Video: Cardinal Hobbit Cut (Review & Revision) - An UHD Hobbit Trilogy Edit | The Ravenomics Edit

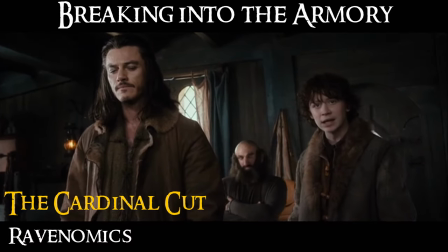689s
After creating my edits and revisiting the Cardinal cut, this was one of the most shocking cuts made.
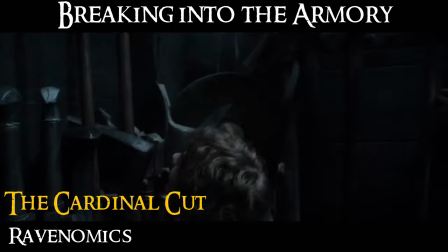696s
In his version, After the flashback and Thorin talking, it just cuts straight kind of out of the blue to them stealing from the armory.
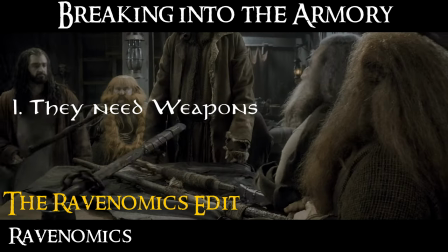704s
In mine, I left the scene continue to where the dwarves are disappointed in Bard's weapons.
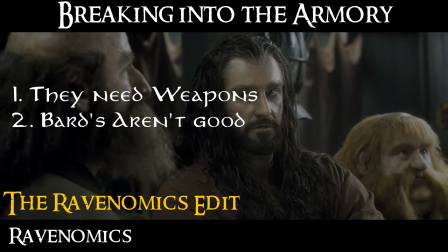711s
In it, Thorin and Dwellyn give each other a look. Then we cut to the armory.
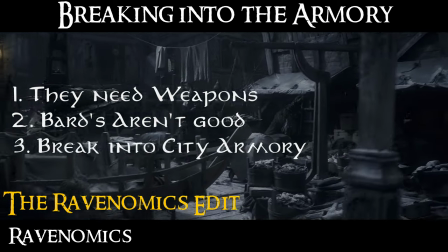716s
I think it presents to the audience that there is a need for proper weapons, explaining why they make the decision to go to the army and break in.
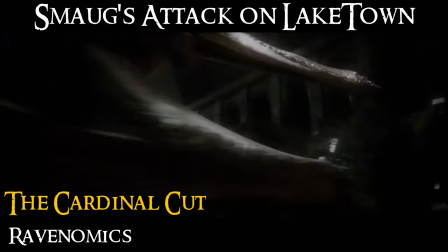724s
Smaug's attack on Lake Town.
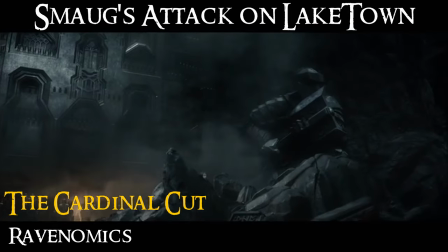726s
One thing that kind of bugged me was how right after Bilbo and Smaug meet in the cardinal cut, it skips right to attacking the town.
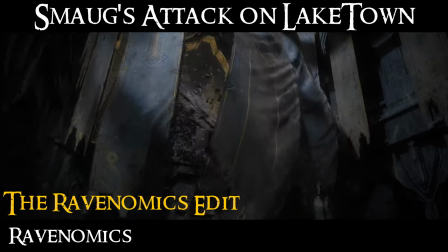735s
In my edit, I chose to use the scene afterwards where they meet again in the hull where Smaug explains his
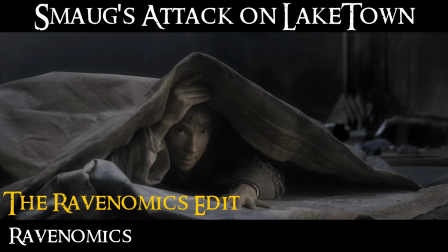741s
intentions to Bilbo that he has figured him out and he's going to go destroy the lake town,
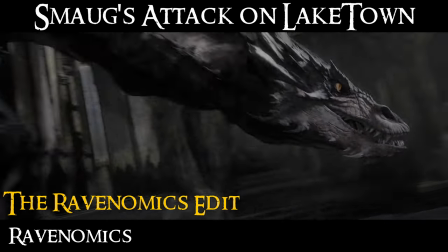747s
removing the whole gold statue thing and just skipping to him breaking out.
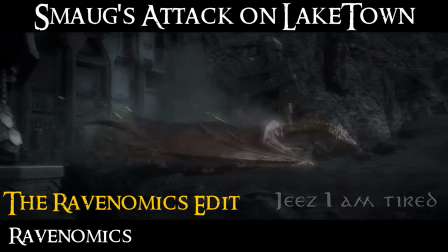751s
While it doesn't look great, I tried to de-gold Smaug and it looks okay, but as long as you don't spend 20 minutes looking at it like I did.
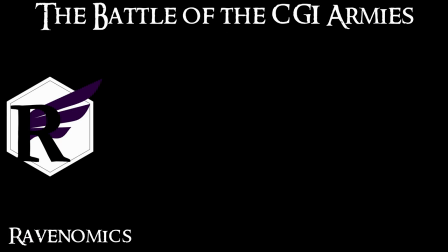760s
And then movie three, The Battle of the CGI Armies. This is where I mostly stop comparing our edits because as we know, this movie was just a beautiful mess.
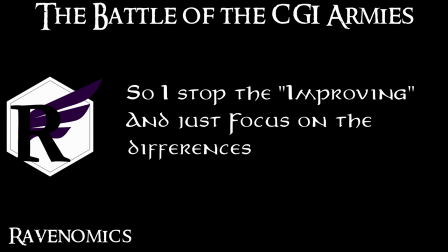772s
And so our intentions of how it should have been edited are going to be very differently and are mostly going to be due to taste.
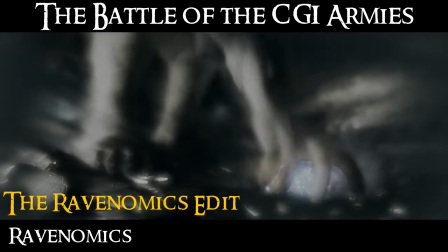779s
But here is a general overview. In my version, Bilbo is shown as having the Arkenstone.
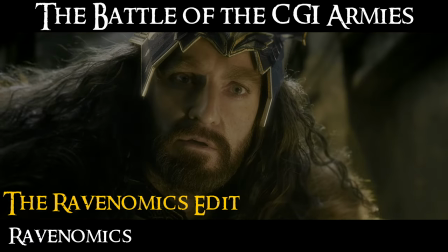784s
Alfred is completely gone, only showing up in the background. I lean more into Thorin's battle with himself while still cutting out the stuff about dragon sickness.
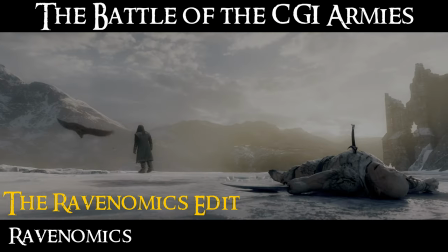793s
Going into the edit, I decided to show a bit more of how Thorin dies and his
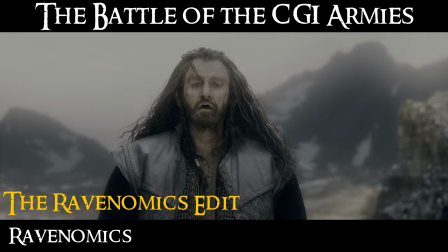799s
significantly reduced battle with the unknown orc leader and
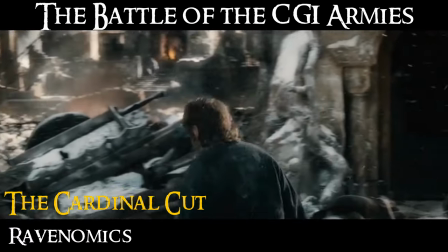803s
for reference the way that Cardinal West edited it is that he has Bilbo right
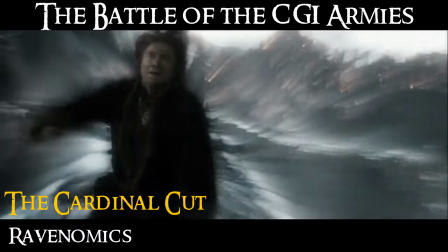809s
as the battle starts put on the ring and get knocked out mostly removing
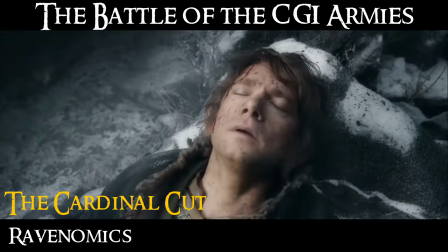814s
the entire movie itself waking up when everything is over essentially but for me I
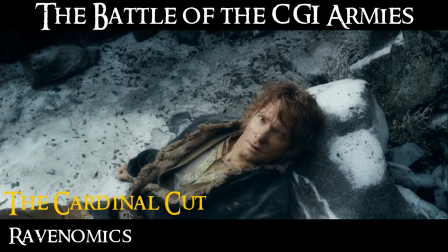820s
just wanted a little bit more and I kept it close to the major points of the battle and how it progressed into the city and so on,
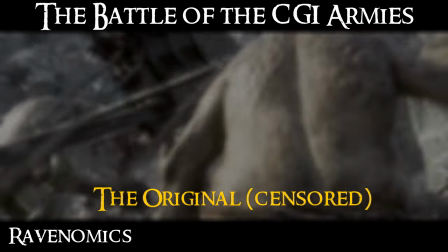826s
while still removing as much as I could from the dumb CGI stuff, especially everything from the extended.
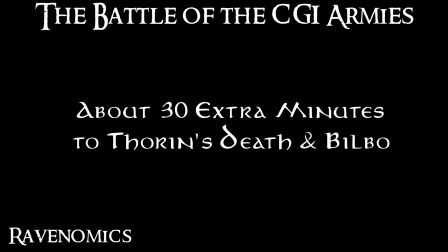833s
This is where most of my additional runtime for my edit comes from. And then finally, Gandalf's goodbye.
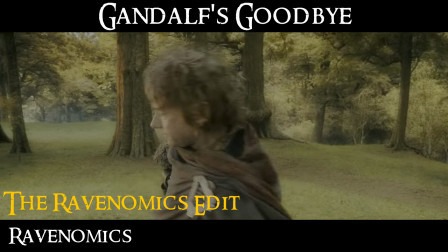840s
My final change was at the end where I removed Gandalf speaking to Bilbo about the ring.
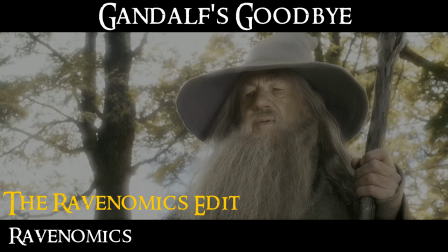847s
I simply didn't really just like their dialogue, so I cut out part of it,
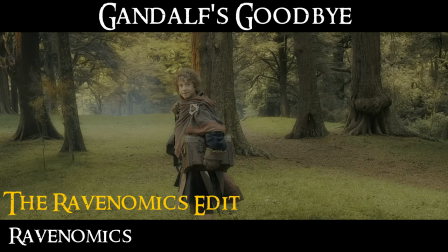852s
leaving Gandalf's goodbye to Bilbo much merrier and less in an accusatory tone.
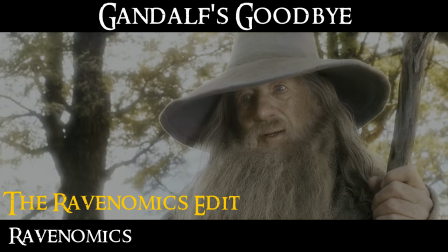858s
Plus, there is some apparently lower implications because of the extended editions with the
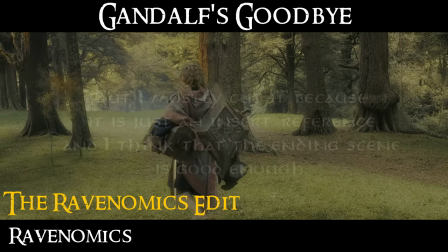863s
rings that nullify Gandalf's decision to go and research the One Ring in The Lord of the Rings.
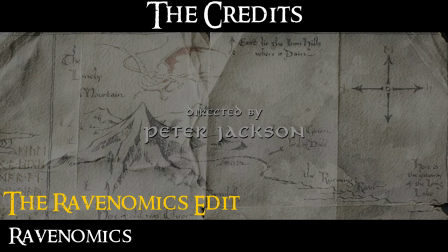869s
The credits. Well, okay, I lied.
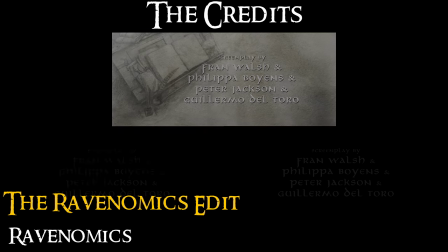872s
There is one more change, and that was that I had all three of the credits for all three movies play at the end. alright so if my
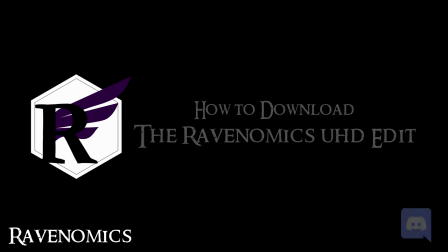880s
incoherent rambling didn't scare you away and you would still like to watch my version of the hobbit you can still go and download it in my
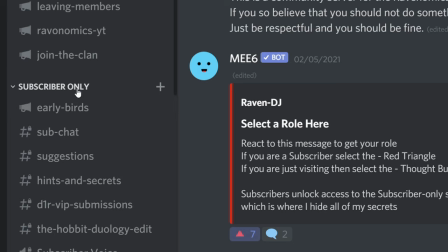888s
discord which is still linked below select the red triangle rule under the rules and rules you will then have access to the subscriber only section where there is the
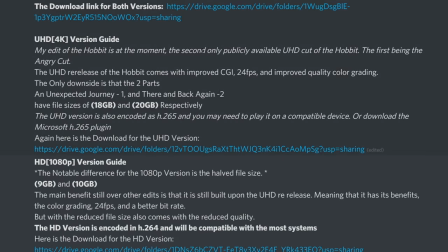896s
channel with the download links and the different versions with the expectations that you should own or have access to an official copy of the
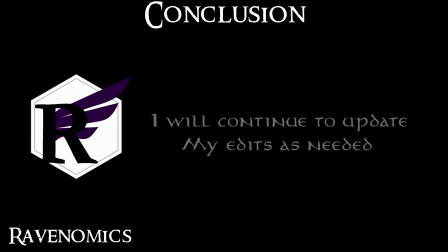905s
films Conclusion. I will be holding on to the project files for my edit as long as possible. So if you find that there are any issues or you want to suggest any changes, I can still go back and attempt to fix them.
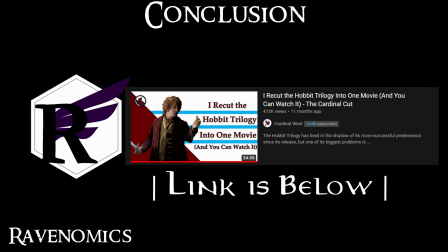918s
And if you haven't already, please do go and watch the Cardinal West video. It is excellent and goes over much of what I didn't cover in this video. I just want to say that his edit was definitely a joy to watch and that I am in no way trying to replace or smear the work that he had put into making it.